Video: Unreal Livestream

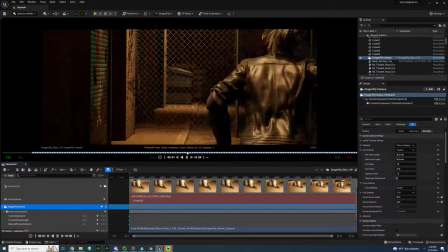Yeah, this was done by iPad, so I had to run around a large. You need some space with it.
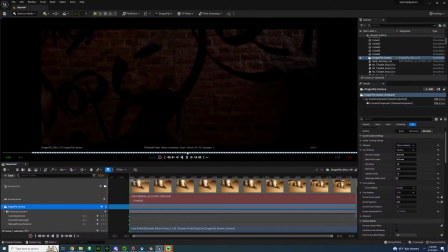What I had to do is I kind of crank up the settings.
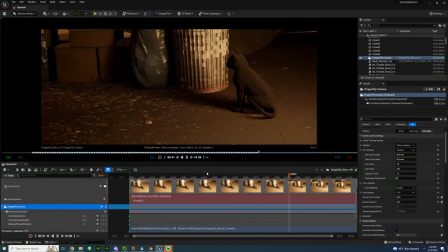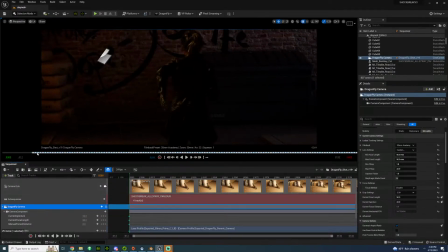But this was kind of like a blueprint for me to work with. So in the final version, I kind of keyframed it because I had an idea what to work with.
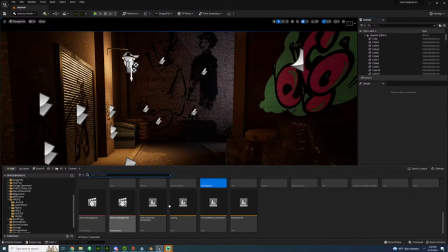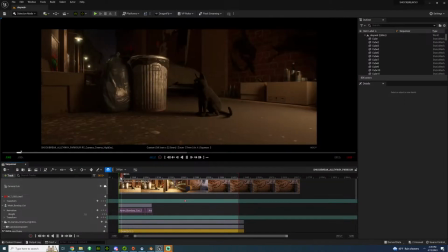So this would be the final version, which was keyframed.
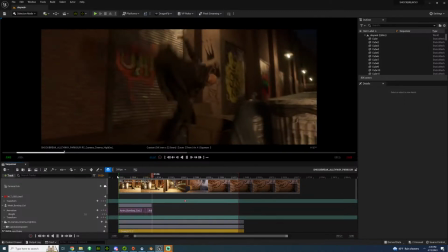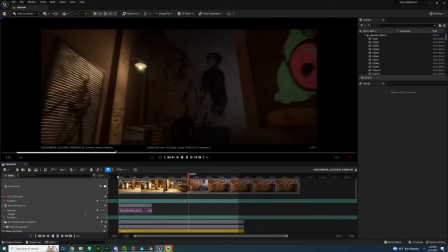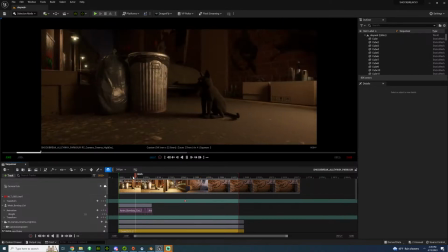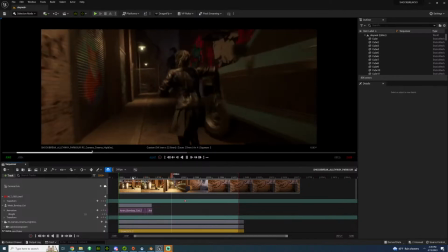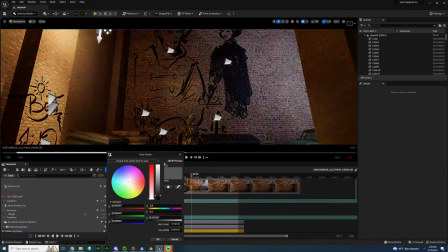In fact, I wonder if I can actually show where the camera, like how the camera moves.
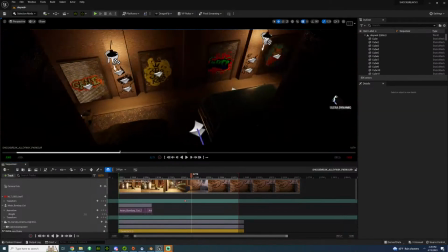So it's kind of interesting in itself.
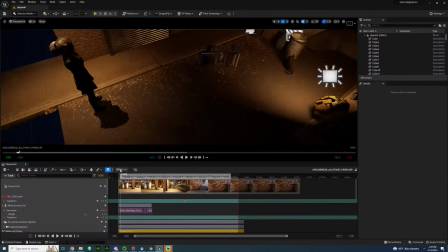Let's play that.
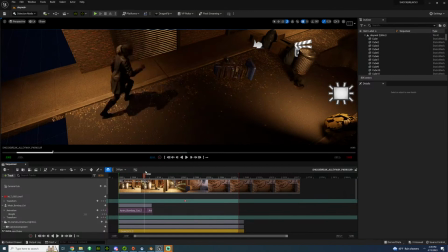So, wait, when it's moving, boom.
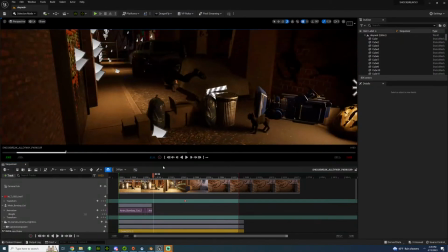Now, the attention is going to go to her.
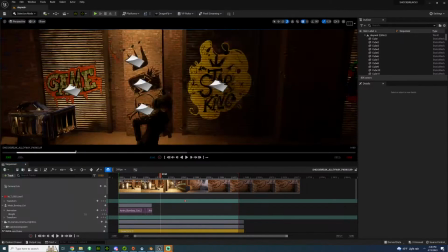And this one, normally I would have like a track or something, but I just kind of improvised.
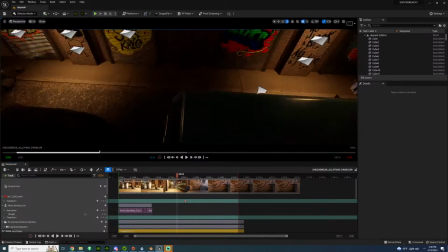Like I just made little adjustments here, so whenever she's turning to avoid a certain object,
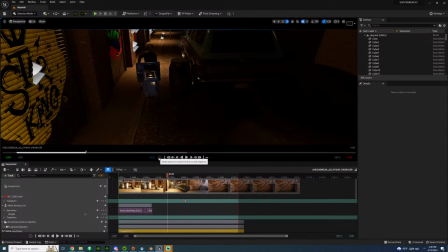which this was done in Motion Director, by the way, how the character's animated is through Motion Director.
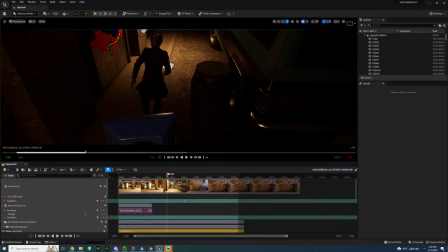So she's going to run like avoid, and then the camera avoids, and like someone's there, like they want to avoid the object.
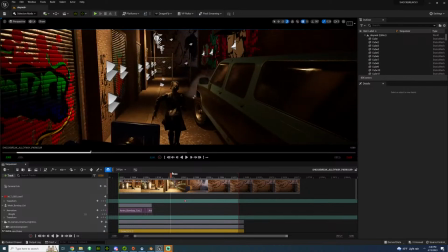So right through here,
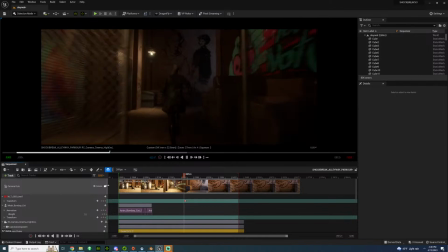and I always kind of keep things eye level, like you're kind of in pursuit.
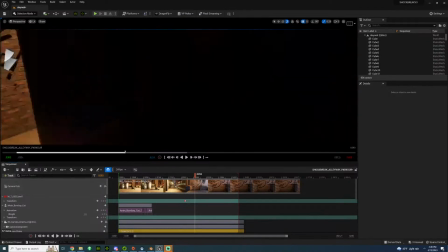Not like that, but you know, there's a little bit of a moment, like.
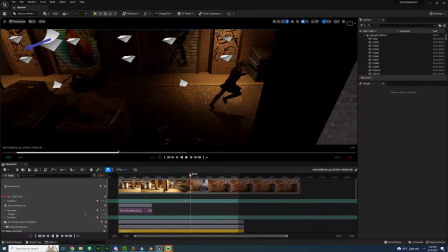So let's look at how the camera kind of does a little moment where it kind of looks up.
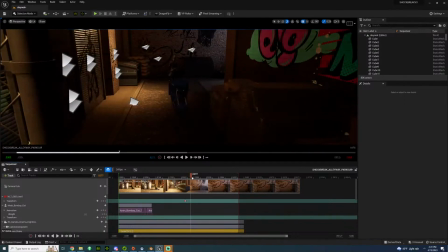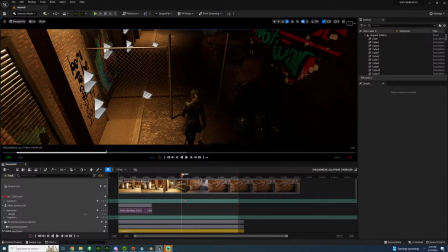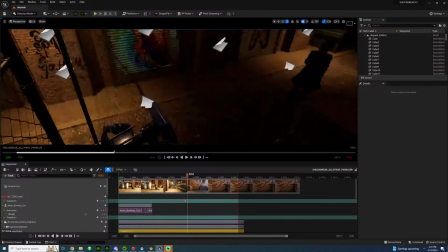Like we're seeing the wall and the street art here.
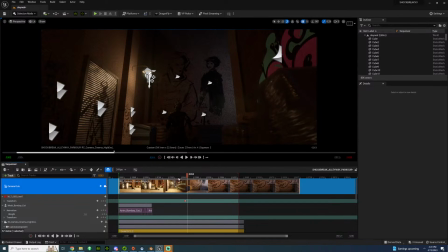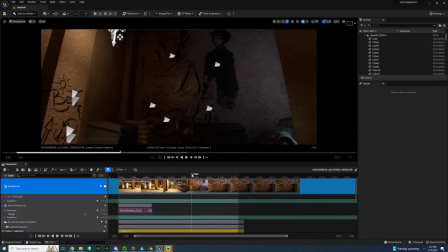And then it goes down, sees the action because I want to be right in the center of the frame when she does it.
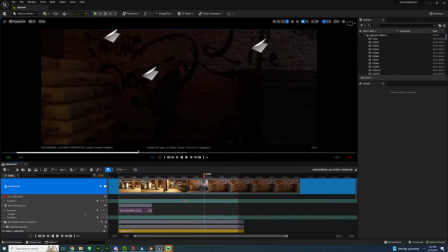So you kind of, boom, like that. And then she exits.
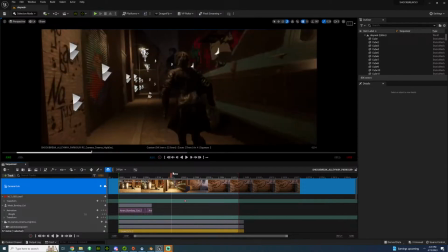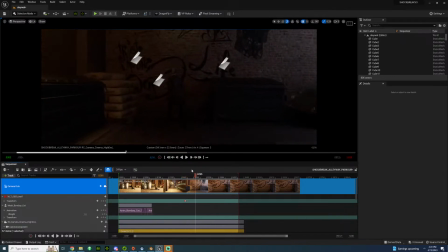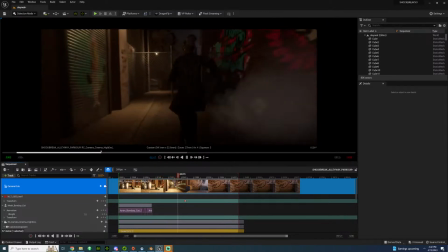This took about a day to work with. One single day to work with right there.
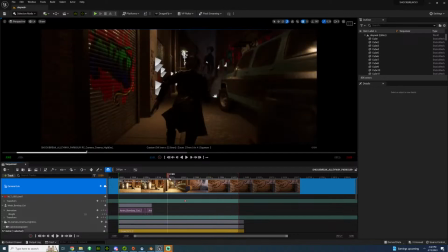So let's actually go to in-game. Or actually, let's go to the other set here.
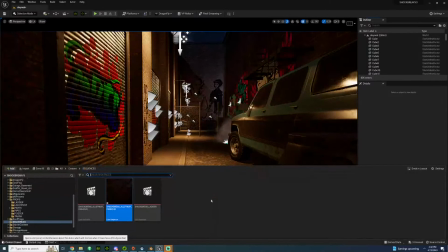Let me show you how I choose to like this. So let's go to the other set here.